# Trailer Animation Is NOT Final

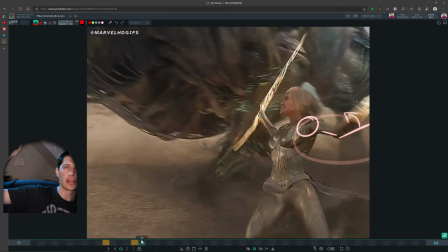497s
Right now she's just kind of like bringing her,
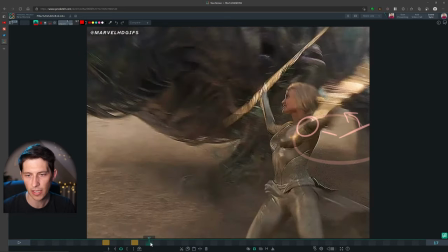500s
her forearm in and we're not really seeing as much shoulder involved in that, in the twist.
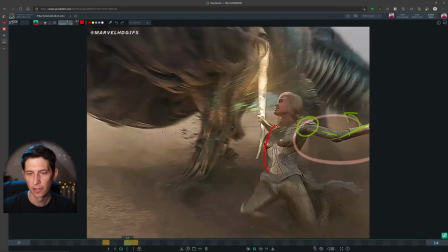507s
And she also kind of hits this pose here. So like the way her body's facing and then,
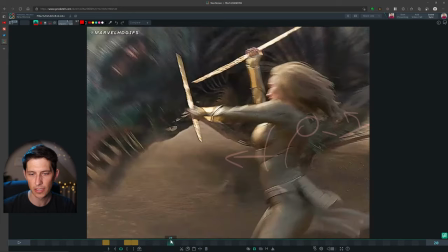515s
and then she doesn't start twisting until like maybe in here.
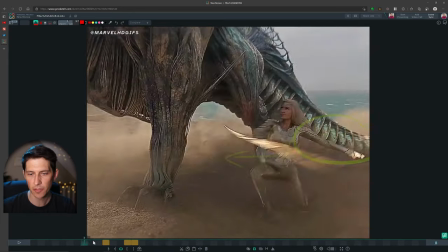520s
So there's a bit of a spot where she stops here twisting.
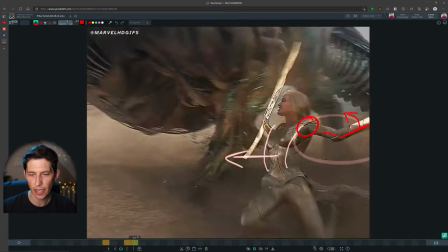523s
And then she just all of a sudden starts twisting again. and it's happening all together right we can see her hips and her upper body are
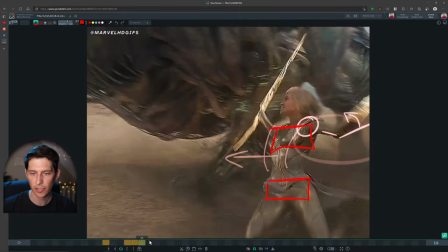531s
kind of moving together all through this action right if we just scrub back and forth we see her entire body where if we have what i'd like to see is maybe her shoulder go first then that's uh dragging the hand and then the chest would go and then the
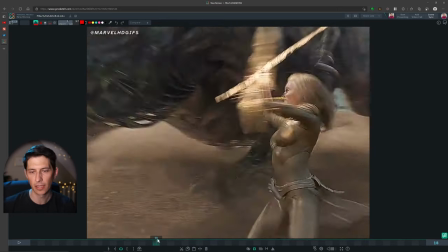547s
hips something like that so that we get a bit more overlap in the in the action the other thing that kind of caught my eye is how is just the pose
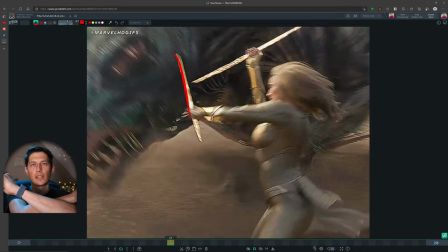555s
of this it almost looks like she's trying to hit him here when in reality she's getting into an anticipation pose for the big strike so a one way around that could be to change the posing here a little bit maybe have this hand up so that you have the knuckles here and that
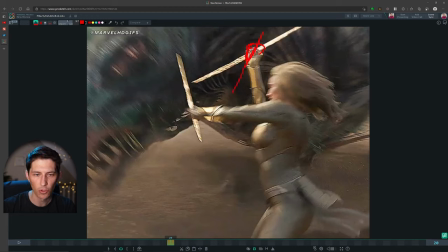573s
way you can have the blade here and it gives you a lot more room to actually bring this one in and have it be closer here so it doesn't feel like it's pointing in this direction instead it's kind of coming around pointing this way to you know like she's about to kind of
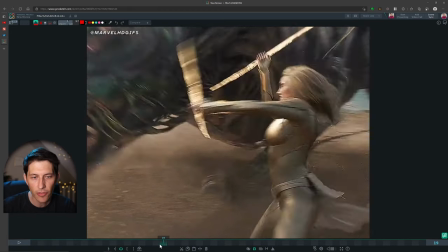590s
hug herself for that antic to go so that's just another thought not to you know these are just in theory this also
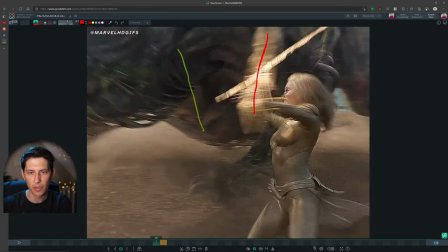599s
kind of sticks here for a second so we see a frame here it jumps really big from here to here and then it just kind of stays there right so we
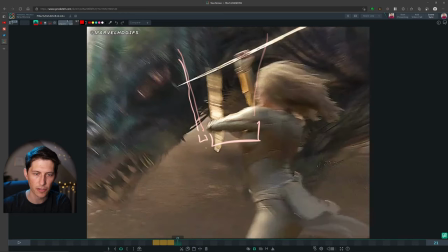607s
have this huge gap here and then a tiny gap here so the spacing is a little a little off
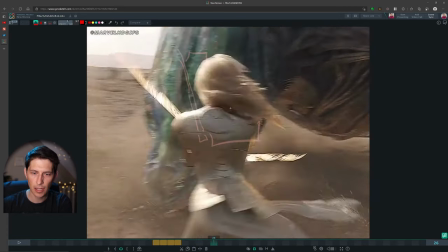613s
to me on that and then um there's
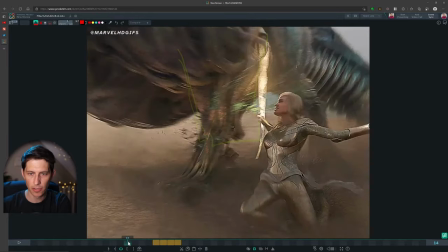619s
a bit of another kind of pose note here she's very kind
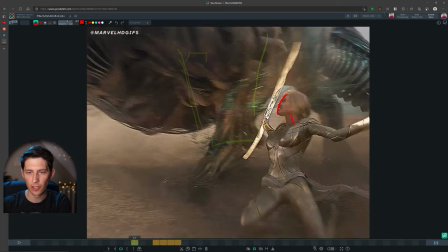623s
of uh her neck is craned maybe a little bit forward and i think you know back to the knee thing if her knee was down we could maybe get a nicer line of action through the body and have her head kind
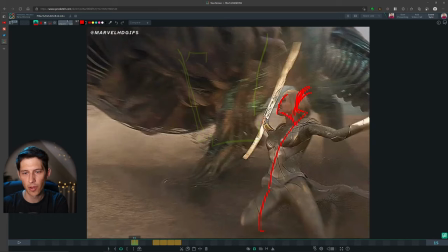637s
of following that line of action back here and not have it be poked forward in front of her body as much so because right now the line of action it's a it's a bit broken up uh where we kind of have this zigzag happening here whereas if
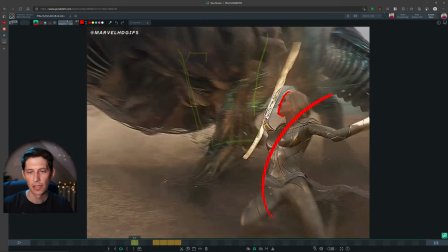653s
her her knee was down we kind of get a nice c-shape through the body and have her head you know follow that um so
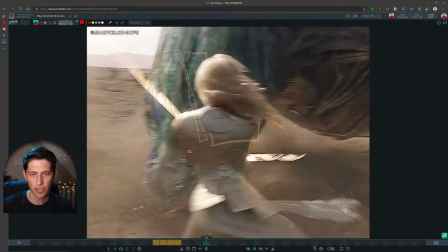663s
again this is just my opinion take it for what it's worth which is for free and for nothing on youtube um
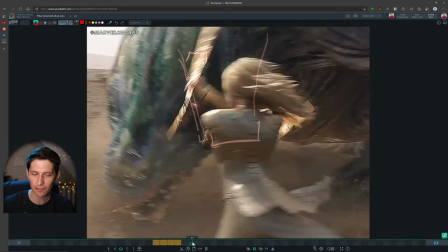671s
but you know if this is your first time watching i am a professional animator i've been animating for the last 10 years on movies like avengers ready player one transformers and and
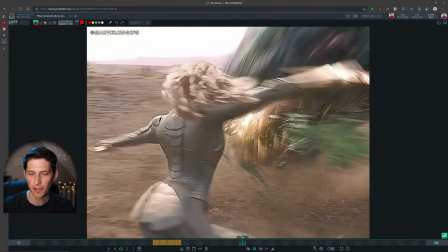679s
a bunch of other stuff.
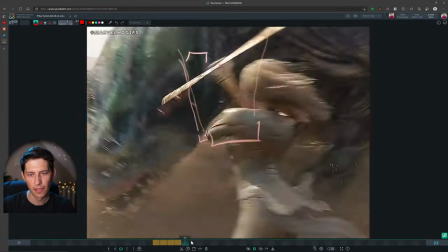681s
So the next thing would be that there's a bit of a spacing issue I saw in her getting up.
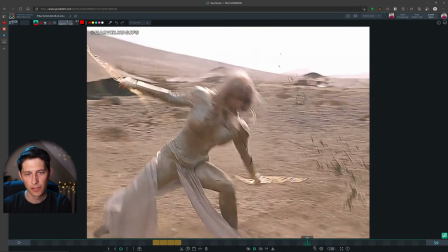692s
If we watch her head, so there's a big jump here, from here to here.
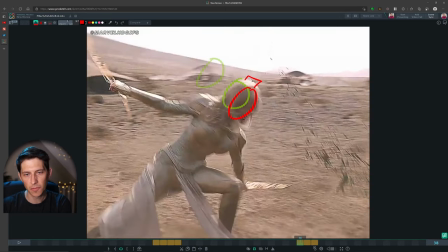697s
We have this slow, small spacing, very small space, and then a huge space.
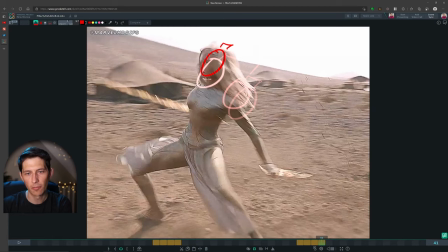703s
And then it slows down again. All right, so now we go from small to big to small, right?
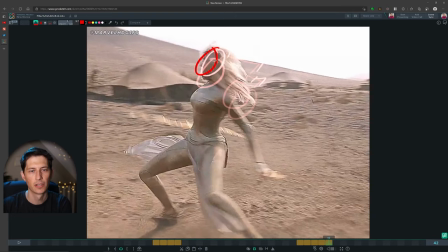710s
And it's still staying here and then it jumps forward. So my drawings aren't doing it just so.
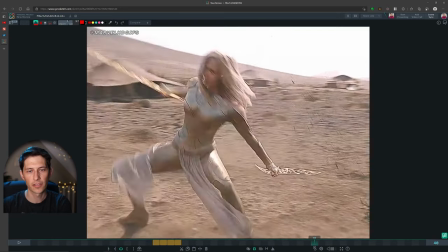716s
Let's look at that final kind of lerp forward here. See how it jumps really big right here and then it kind of slows down again.
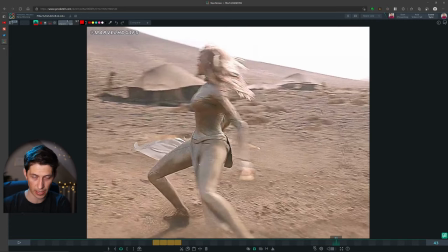721s
And then she, at the last frame, her neck kind of, her head kind of juts forward. You know, if we're looking here to here,
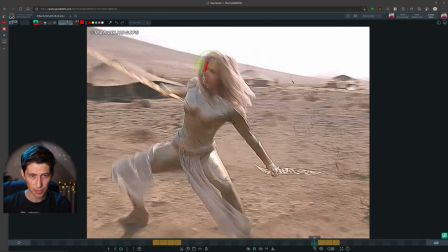730s
when in reality, you know, So it's like the spacing on our silhouette is a little weird because it goes back and then forward.
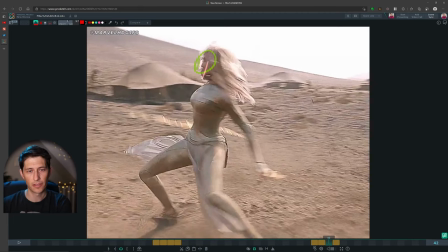738s
So we kind of have this bit of a jittering on the spacing of our silhouette.